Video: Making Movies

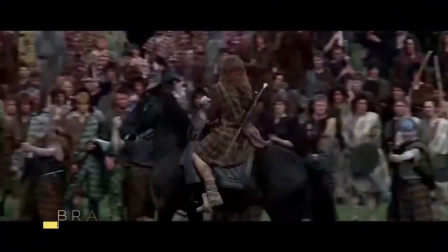30:22 If you didn't use this tool, something like this might happen.
And tell our enemies that they may take our lives,
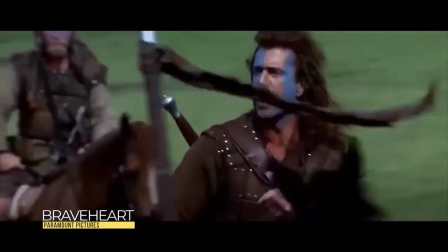30:30 but they'll never take our freedom!
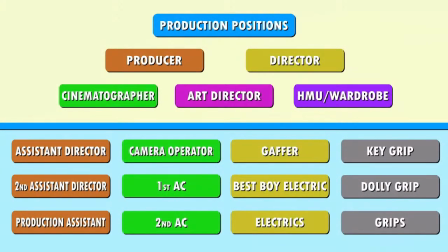30:35 That would not be good. There's also the electric department. They're in charge of lighting, and the grip department, who are in charge of much of the heavier equipment used on film sets.
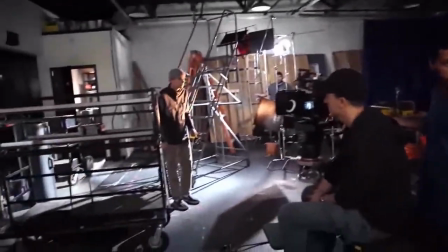30:42 That includes stands that the lights are mounted on, sandbags that are used to stop those stands from falling over, and scissor lifts that bring heavy lights or the camera way up high.
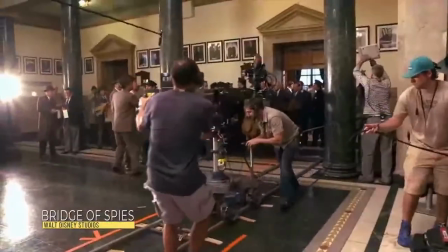30:51 They also are in charge of pushing the dolly, which is basically a mini car used to roll the camera around. And that's just a small handful of all the different crew positions that can make up a production team. On larger Hollywood films, there's a lot more people, and big movies create a lot of jobs.
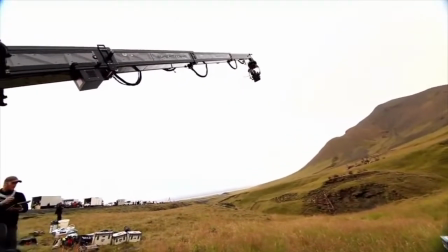31:05 There's also a ton of different filmmaking equipment to learn about.
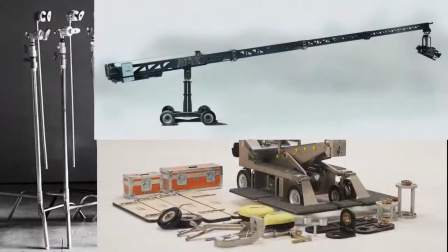31:09 There's cameras, lenses, C-stands, dollies, cranes, jibs, steadicams, gimbals, tripods, HMIs, LEDs,
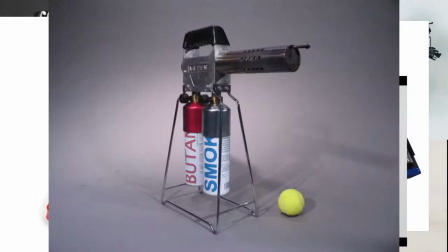31:16 molds, kinos, spring clamps, maver clamps, singles, bulbs, memory cards, smoke machines, doling spray, boom poles, lavaliers, and way more. But I'm here to tell you that all you need to make a movie is one of these. That's right, a smartphone. Most people have one of these, or at least know someone who does, and you can make a movie on it. There's even some feature films that were shot entirely on iPhones that went on to win big awards and helped launch the careers of those who made them.
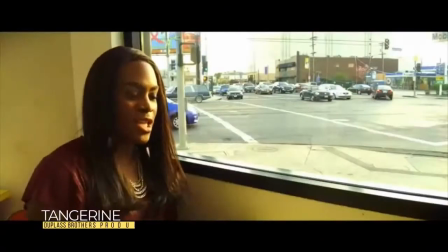31:41 The film Tangerine is likely the most successful example.
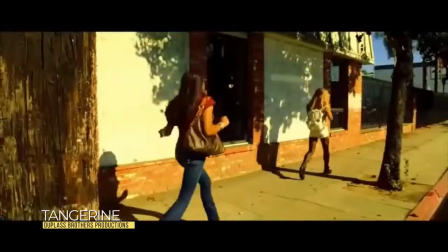31:44 Its debut at Sundance Film Festival was a smashing success and became a huge inspiration for independent filmmakers who didn't have access to professional grade equipment, so they started creating using their phones. I filmed this shot using a professional camera, but I filmed this one using my phone.
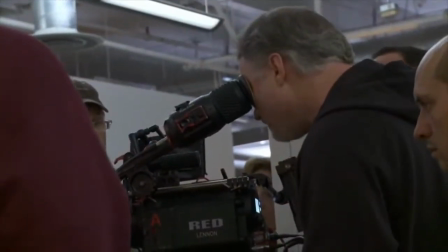32:01 Still looks pretty good, right? Let's go over some of the different camera angles that are used when making movies and some other tips and tricks.
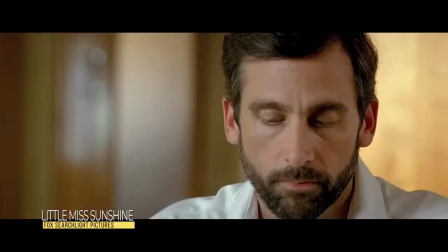32:07 Maybe the most famous of all shots, this is the close-up. It's pretty self-explanatory.
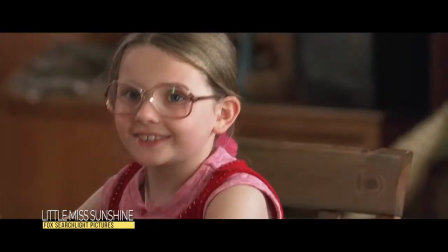32:12 It's a close, intimate shot of the subject that feels personal and can really showcase the emotional depth on an actor's face for important moments in films.
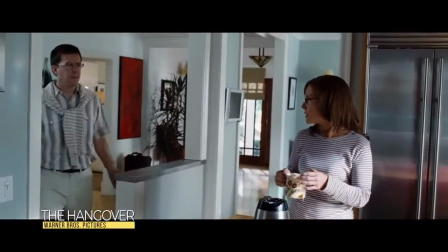32:20 Here we have a medium shot. This is wider than a close-up, a bit less intimate and useful for when an actor is moving around a lot.
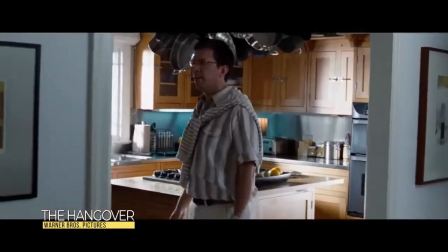32:27 It's commonly used in comedies where a close-up might feel too intense. This is called a full shot.
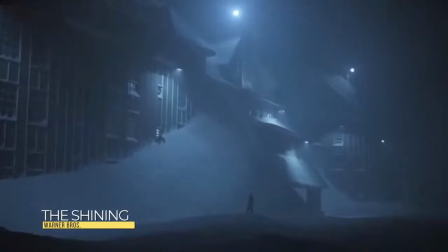32:32 It shows the full body of the actor. And this is a wide shot. It shows a large area, which is great for showing the distance between things in a scene. It's also commonly used as an establishing shot at the beginning of a scene to let the audience know where the scene is taking place.
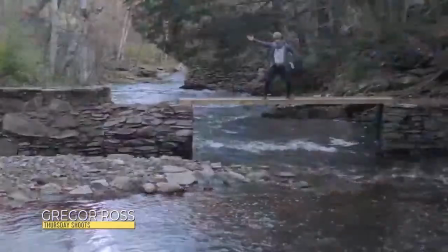32:46 Establishing shots don't have to be wide shots though. As long as they reveal where a scene is, they work.
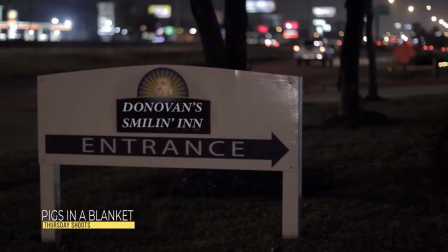32:52 For example, this close-up of a sign is also an establishing shot. An audience will expect to see what's happening inside this place in the very next shot.
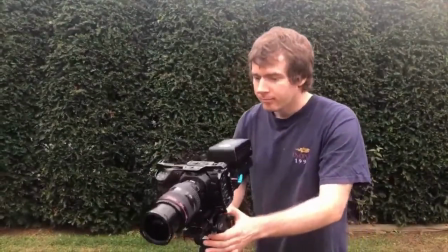33:00 Moving camera angles have names too. When a camera is on a tripod or handheld, sometimes it gets tilted in different directions.
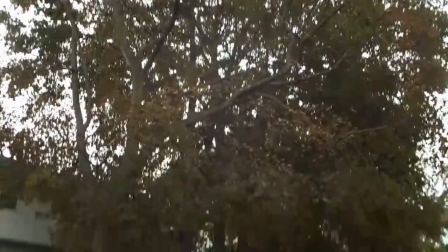33:06 Moving it up and down is called tilting, and moving it left and right is called panning.
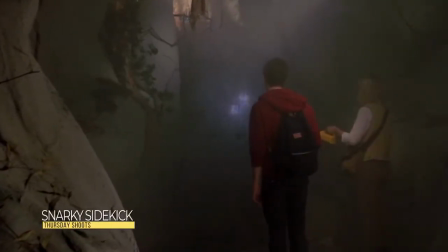33:11 When a camera is physically moving forwards, that's called dollying in, or sometimes just a push in.
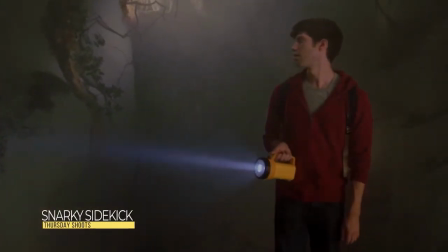33:16 The opposite is called dollying out or pulling out. Now that's a little different from zooming in and out, a term you're probably familiar with.
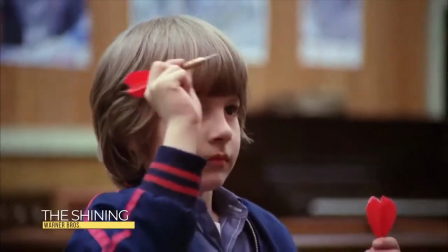33:23 That's when the camera stays in one place, but the image still changes from a wide shot to a close.
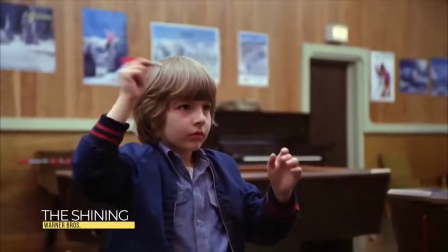33:29 Is a change in focal length. Lenses look a little different when they are zoomed in and out. When zoomed in, it looks like things are compressed together. When zoomed out, things look like they're further apart.
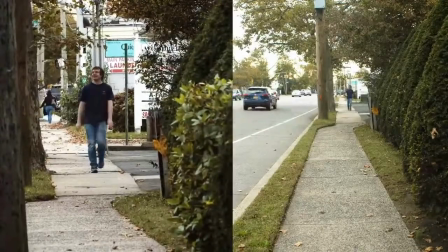33:40 Check out these two shots of me side by side. On the left, the camera is farther away, but zoomed in. And on the right, it's closer, but zoomed out. You can see a big difference, right?
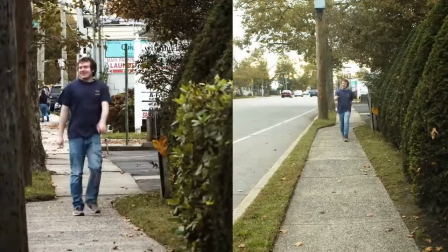33:50 It doesn't look like I'm moving as far on the left as I do on the right.
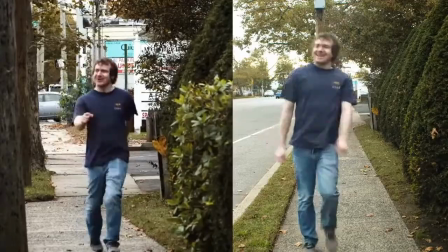33:54 More zoomed in shots, ones that are shot on telephoto lenses, are generally preferred for close-ups. Since wide-angle lenses spread things apart, they can make people's facial features look a little off. Zoomed-in shots look a lot more elegant. There's so many different camera techniques that it's literally impossible for me to go over all of them. But there is one trick that's used in pretty much every scene of every movie that I want to go over with you, called the 180-degree rule, or sometimes just the line. Imagine a scene taking place between two people, and we're looking at it from above.
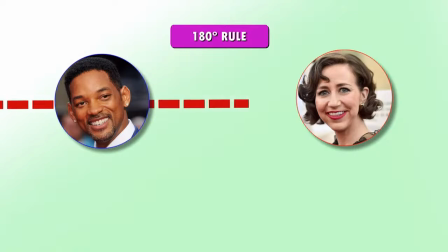34:26 Filmmakers will draw a theoretical line between the two actors.
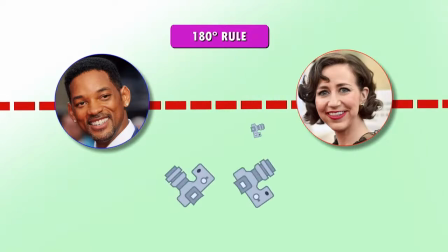34:29 Then, they will always put the camera on one side of that line and never cross over it.
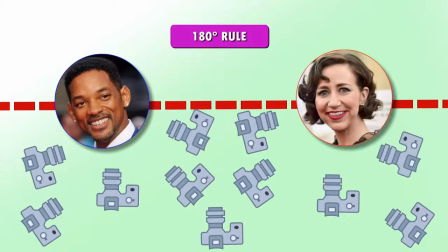34:34 They'll do this for all the different camera angles that they shoot in the scene. Let's film a scene now to use as an example of this.
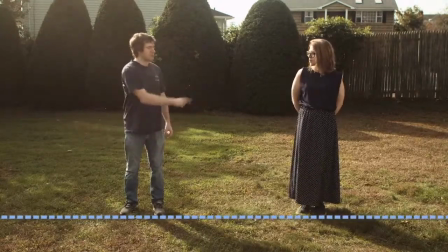34:40 Caitlin and I will be the actors, and we're going to draw a line between the two of us. When we're facing each other, we're always going to keep the camera on this side of that line.
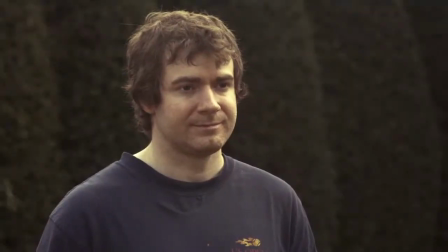34:49 Whenever the camera is pointed at me, when I'm looking at Caitlin in the scene, I will always be facing to the right.
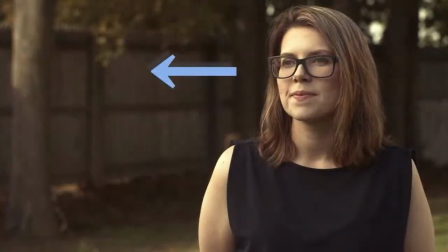34:54 When the camera is pointing at Caitlin, she will always be facing to the left, like this.
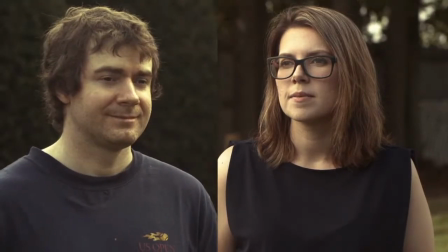34:59 It always looks like she and I are facing each other, so the audience will never get confused during the scene.
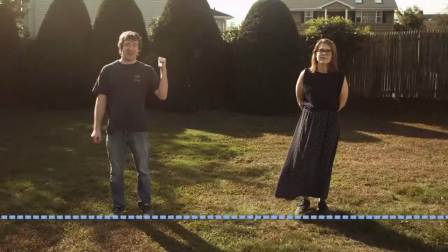35:04 If we were to put the camera on that side of the line and then use some of those shots in the scene, sometimes it would look like we were facing the wrong direction, and it could get a little bit confusing. Kind of like this.
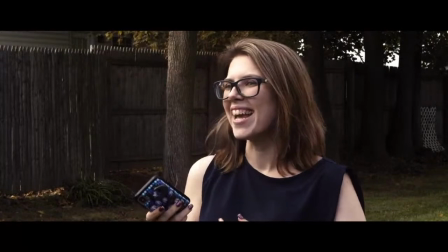35:15 Oh, Caitlin, fancy meeting you here. Hey, Phil. What's so fancy about it?
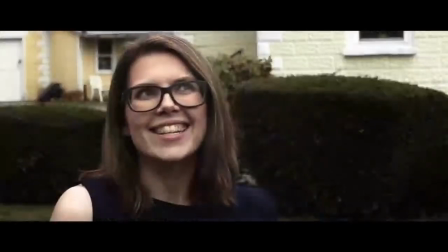35:21 Nothing, it's just an expression. Well, yeah, it's surprising, but there's nothing fancy about it.
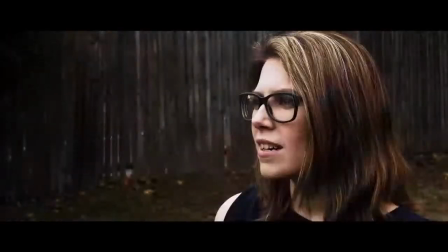35:27 No, you don't understand. It just means I wasn't expecting to see you. Oh, well, why didn't you just say that?
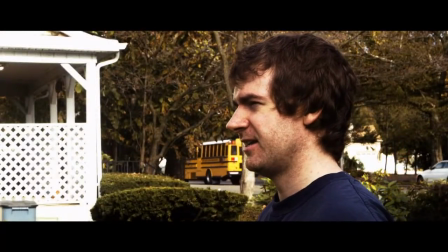35:33 Huh. Why didn't I just say that? Well, gotcha. Catch you on the flip side. Who's flipping a jet?
Almost every scene in every film will follow this rule without exception. That way the audience will never get confused about where the actors stand. Now, with these simple tricks, you could plan out some shots and film a scene using whatever means you have at your disposal, even if it's just your phone. Now, if you are using a phone to film a scene or just a simple camera, then I would recommend doing it in a brightly lit room or outside in the shade. I recommend this because the lighting in overcast weather or in the shade is a lot softer. It's not direct sunlight hitting people's faces.
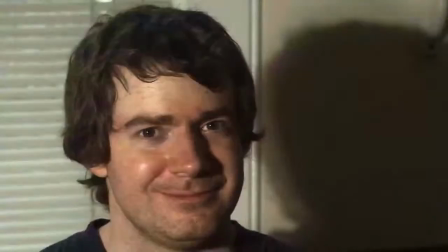36:13 Soft lighting generally makes people look prettier for close-ups. Here is a close-up of me under direct, hard lighting.
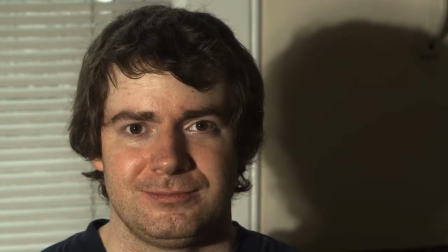36:20 It really shows off my imperfections. But here's the exact same shot, but in softer lighting.
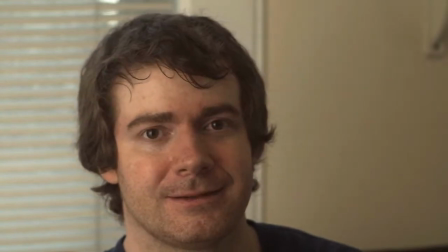36:26 I kept the camera settings exactly the same, so you can see the difference on my face. The brightest light in a scene is called the key light.
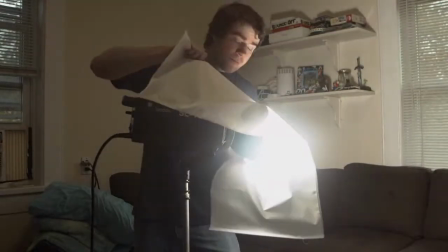36:33 It's usually a soft source to keep people looking pretty. Something called diffusion can be used to help make a hard light softer by spreading it out so it's less direct. I hope that these production tips and tricks have given you a little bit of insight to what filmmakers are thinking about when they make movies, or maybe even inspire you to try making your own. It really is a lot of fun. If you've ever watched the Oscars, heard them call Best Picture, and thought, who are those people accepting the award?
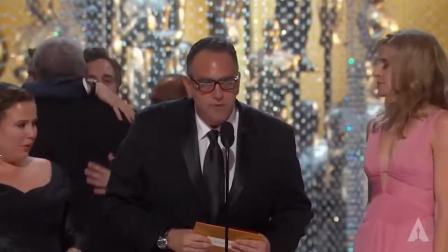36:56 Those are the producers. And like I said before, a great producer is an invaluable asset to any project.
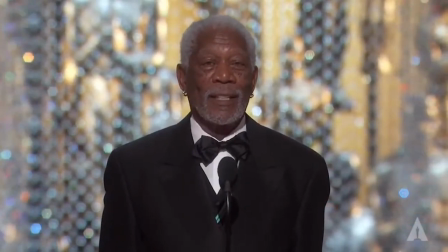37:02 So what does a producer do? The producers who guide the process from the first glimmer of an idea to the final fade out.
Thanks, Gad. Producers involved in pretty much every stage of production, from pre to post. Producer will seek out a script or an idea that can be developed into a script, and then go out and look for financing to turn that idea into a movie. Remember all the spreadsheets from before? That's what a producer is going to do in pre-production. Break everything down, including your budget.
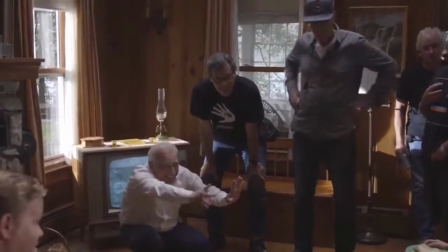37:32 A producer is also responsible for hiring the director and all the other key positions. If you've ever watched a film's credits, you've probably noticed that there are multiple types of producers.
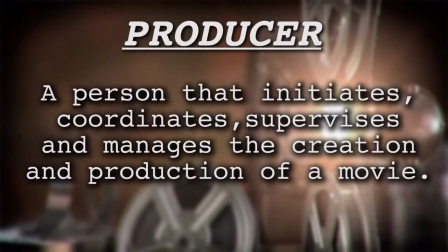37:42 A producer, by definition, is a person that initiates, coordinates, supervises, and manages the creation and production of a movie.
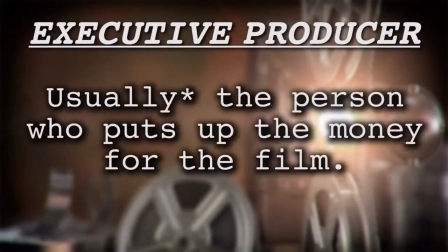37:51 There's the executive producer. This is usually a person who puts up the money for the film, and there can be multiple executive producers.
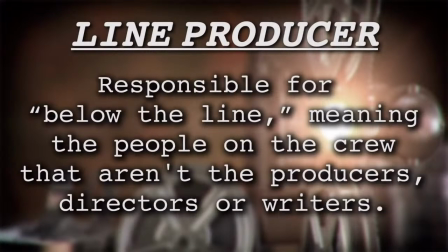37:58 There's a line producer. They're usually responsible for every below-the-line member, meaning not the producers, directors, or writers. They can hire crew, oversee budgets, and more. And on super small productions, that's just the producer's job.
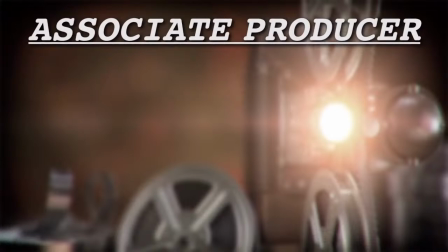38:12 There are associate producers, and this is probably the most vague of the producer titles.
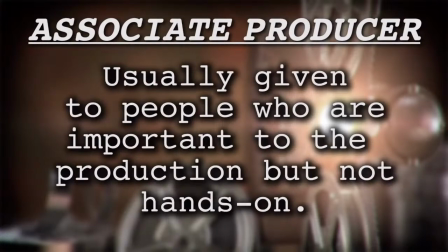38:18 They're given to people who are important to the production, but not necessarily hands-on.
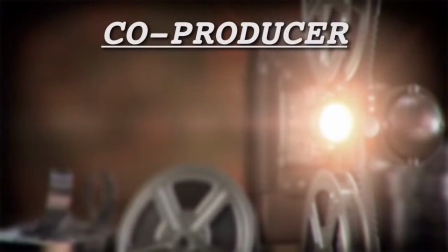38:23 Then there are co-producers, who are people who work alongside the producer.
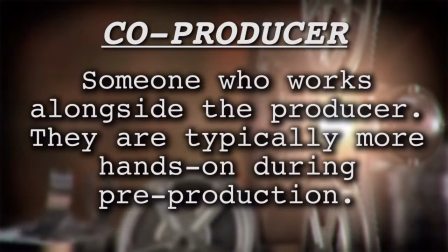38:27 Co-producers are usually much more hands-on during pre-production, helping the producer get together all those spreadsheets I keep talking about.